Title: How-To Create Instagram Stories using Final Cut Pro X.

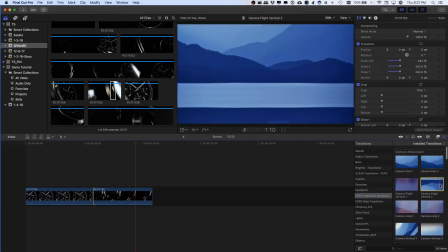4:12 And this is shot with it in a light box and a $20 record player kind of rotates the watch.
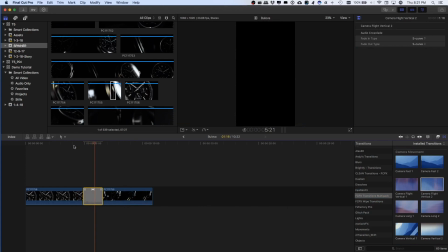4:19 But you can see the final product, it's very cinematic. Kind of do a quick swish transition. Try a different one, see which one works.
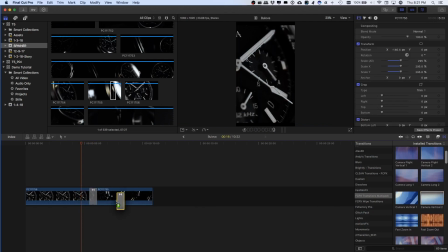4:35 So let me try this one last wipe, see how that works.
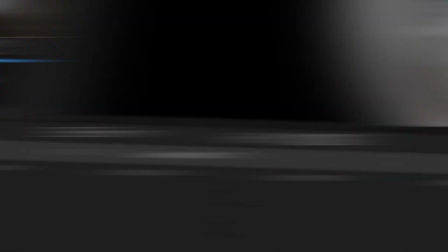4:40 Oh, I like that. So you want to do like transitions that kind of draw the user's eyes toward a certain direction to keep them interested.
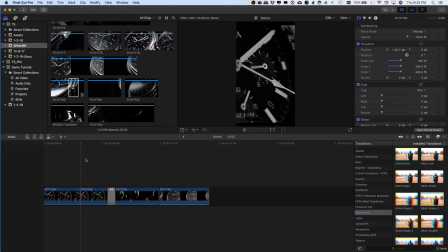4:49 And this is a 16:9 footage, and resizing it for vertical can be a challenge. So you got to deal with a lot of white space. So here I'm going to add some glitches. You know, glitches is pretty popular right now.
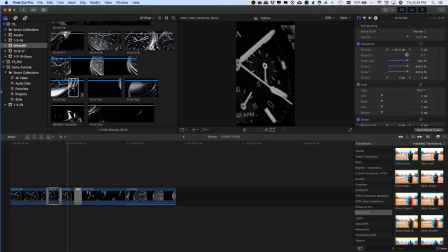5:03 People like to have some distortion. I'm gonna kind of buzz in, buzz out, you know, slice that video into three pieces, and the middle piece kind of zoom out.
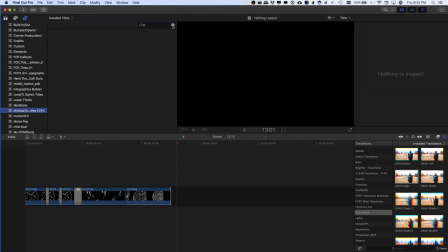5:11 So again, white space is something you gotta deal with. I'm gonna add my title.
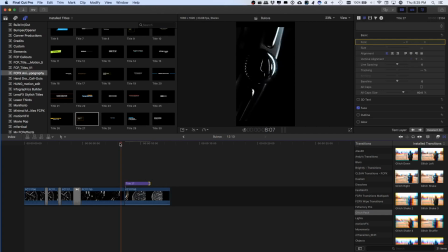5:18 Find one that fills in the black area. So the direction of the movement, kind of the eyes follow the movement of the motion. Making these type of videos isn't cheap. I mean, I get people that offer me $20 to make a video like this, and I said, you know, no way.
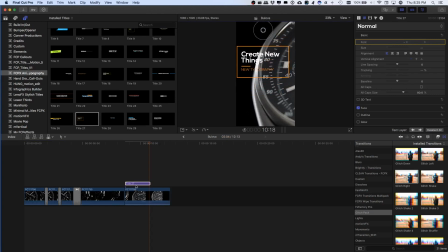5:38 You know, licensing the audio tracks, $20, buying the different transitions and the effects and the stock footage and the time to make the videos, there's simply no way. I mean, you can do Instagram stories with a smartphone app,
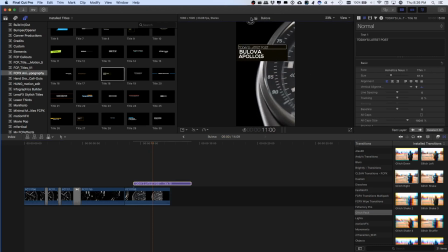5:54 but you're not going to get the level of polish that you will with a professional video motion system, motion app like Final Cut, Motion 5, or Adobe Premiere and After Effects. You won't. These types of stories are pretty engaging.
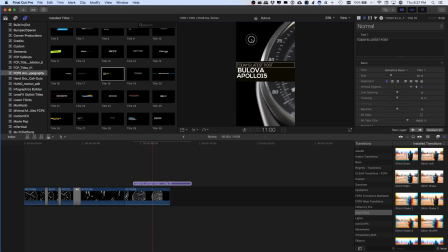6:13 And you know, if you want to keep up with the Instagram game, you got to up your content quality. And so I hope you enjoy this. So let's watch the video and see the final product.